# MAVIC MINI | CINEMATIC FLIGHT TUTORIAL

Good day and welcome. So today we are here in this park place and we shall be learning how to control your drone smoothly and cinematically.
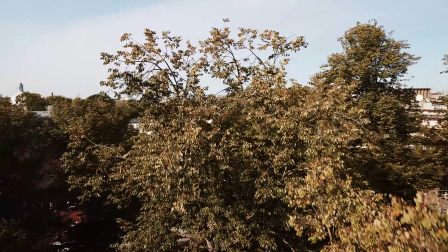Tilting down the camera, flying close to the trees,
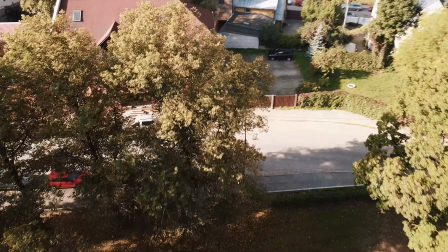looking down and introducing the character on the street that is running, and we'll follow him.
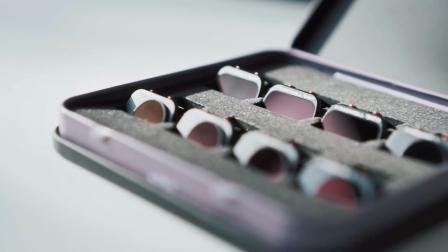Imagine that there's a character. Oh, and by the way, today we are using the new and updated freewheel ND filters for the Mavic Mini. They just updated the ring thing for the polarized ones, so it does not drop that red vignette.
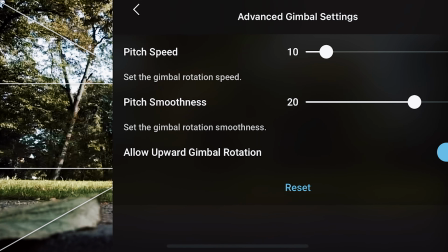So let's fly. Let's go into advanced gimbal settings, and here we have our pitch smoothness to 20 and pitch speed The to 10. home point has been updated.
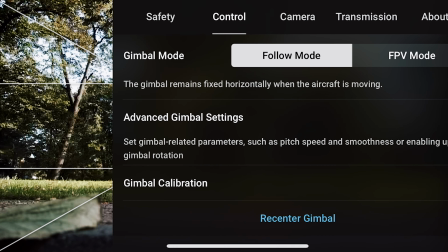Please check it on the map. Yes, thank you.
And we are flying in the mode 2.
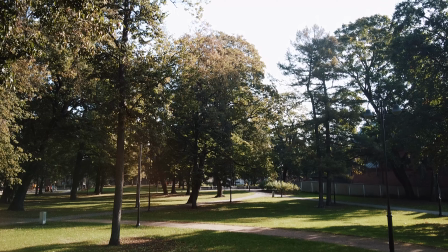Let's capture the video and let's start with something simple so we can warm up
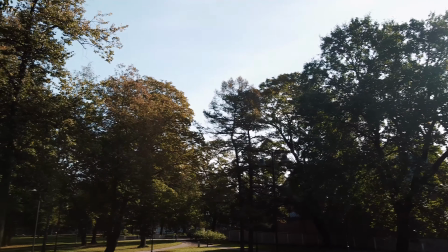and do some advanced things later.
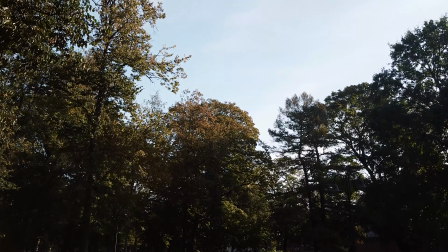So what we're gonna do right here is going to increase the altitude, move forwards, and slightly tilt down the camera.
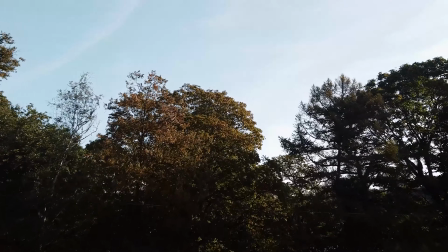And take in mind that the camera was slightly tilted up before we started doing this,
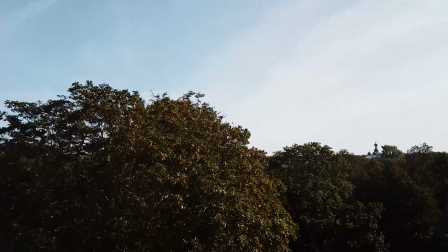and that is how we get all of this motion in the shot,
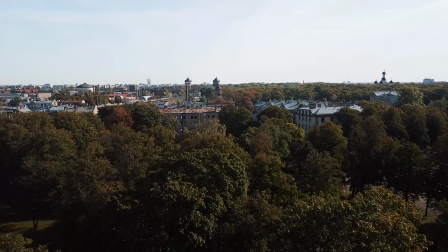and it looks very cool because we have a bunch of moves combining into a one
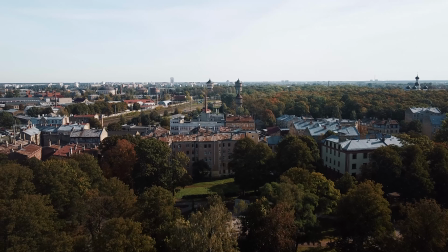seamless move. That was the shot. Now let's check out this church.
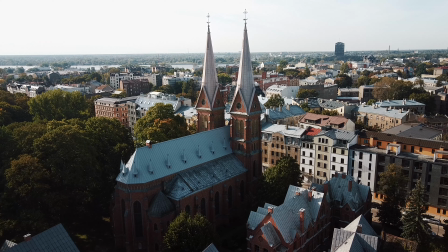By the way, we are in auto mode because I don't want to think about changing the settings while I'm explaining what I'm doing here.
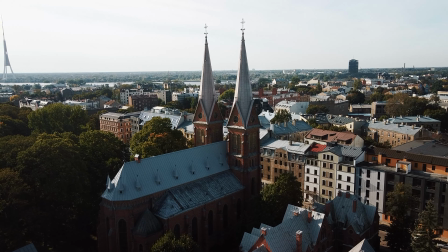So first, let's now fly to the right,
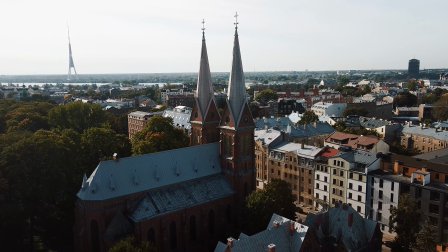introduce some rotation and also slight tilting up of the gimbal.
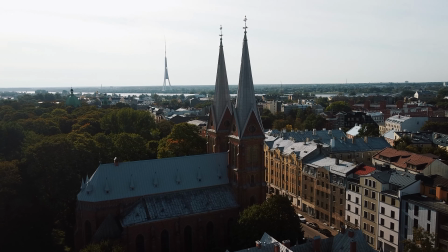And let's not mess up this shot.
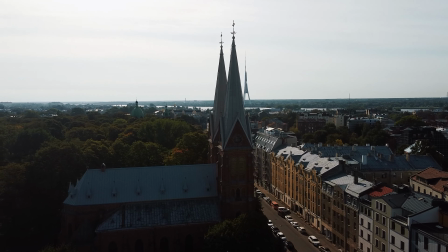Just like that, slowly but surely, we are rotating around this church thing.
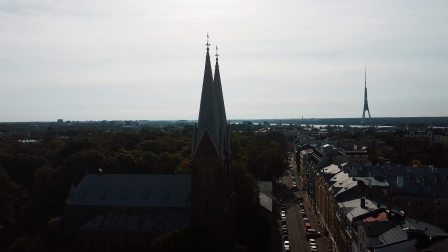Just like that, easy. Easy.
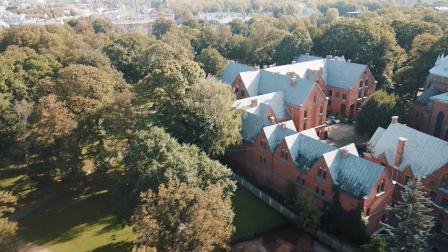Rotation is actually quite easy if you have been practicing.
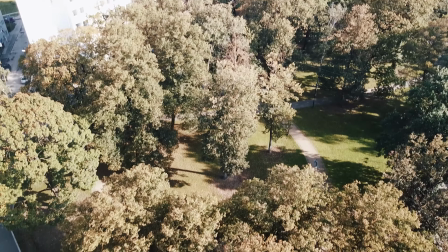So now let's decrease the altitude and let's fly into these trees right here.
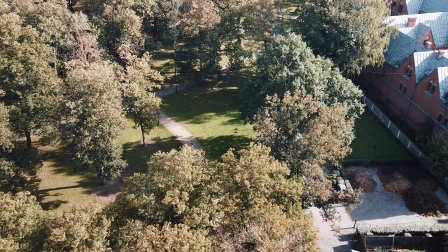So what we gonna do is lower the altitude, fly forwards slowly but surely,
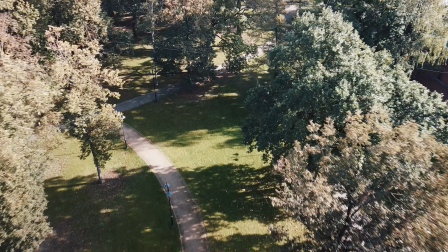and let's fly close to some branches maybe to get some impressiveness.
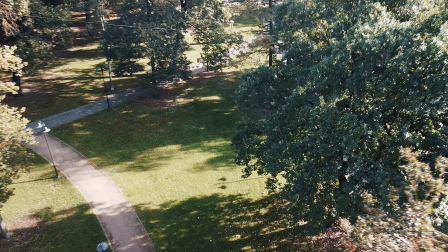Slightly turn, fly forwards, tilt up the camera.
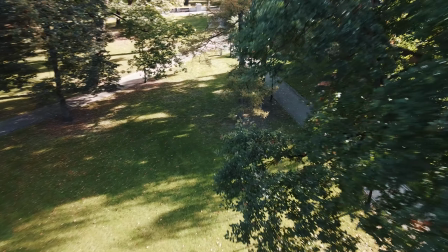There's a little branch thing space here. I'm gonna fly through, not really.
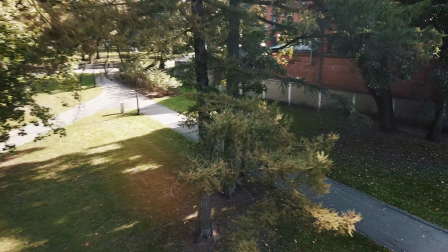And let's imagine that this tree was the thing that we were capturing.
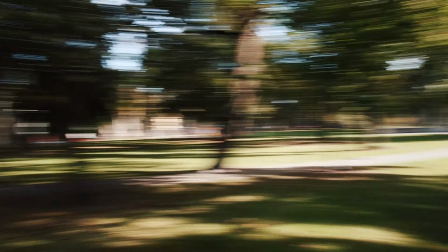Yeah, just like that. Just like that. We'll be flying sideways.
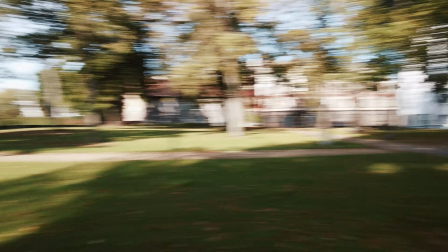Let's see, what obstacles do we have here? Kind of some obstacles.
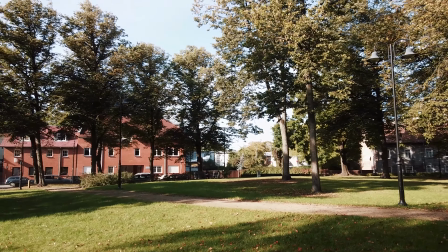All right, so let's fly sideways,
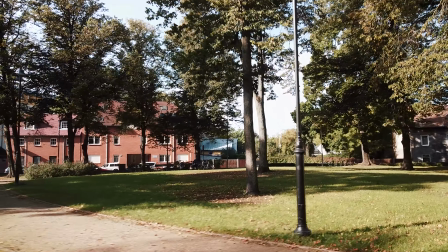slightly rotating and turning down the camera, and now introducing forward momentum.
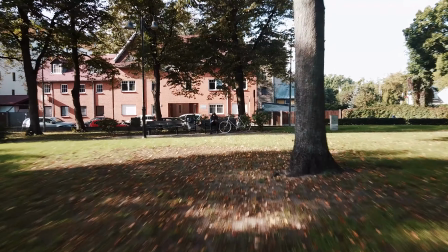Yes, and flying through these trees. And here we are. Voila!
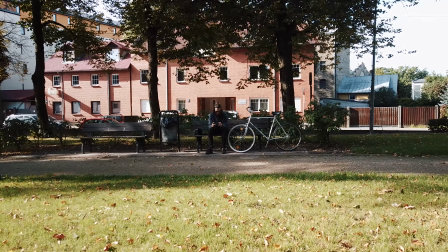Just like that. Started with a sideways flight rotation type thing and moved into a forward flight type thing.
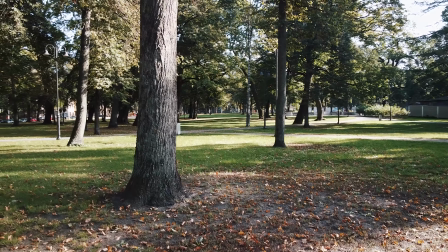Combining motions, that is what makes things really impressive. All right, now let's do some more simple stuff.
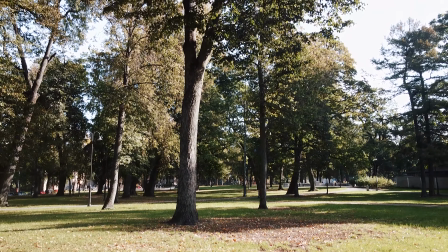We'll be flying forwards through these trees right here, and we'll be tilting down the camera for that added motion.
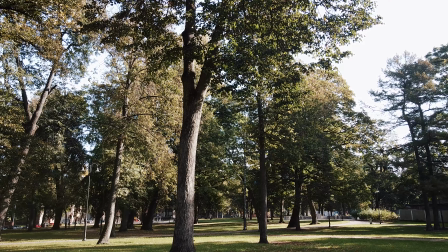So basically 2 motions in the shot, and it actually kind of feels like there's something more to it, but actually no, there's just 2 motions.
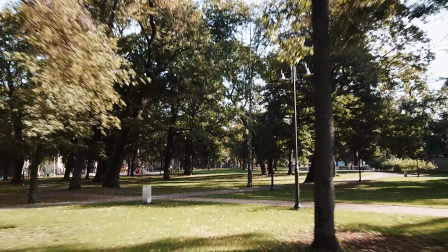So tilting down the camera, flying forwards, no added motion whatsoever, just like that, looking extremely impressive.
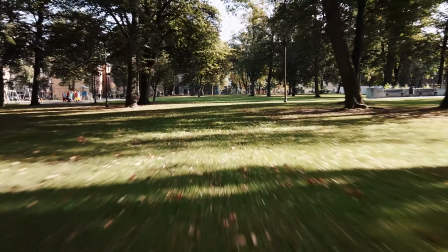And slightly lowering the altitude, tilting the camera upwards, and now slightly messing up with the rotation.
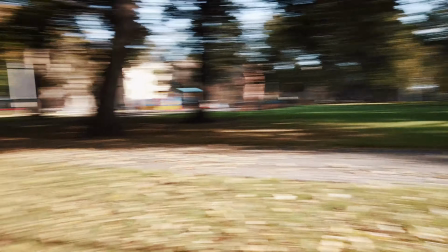All right, just like that.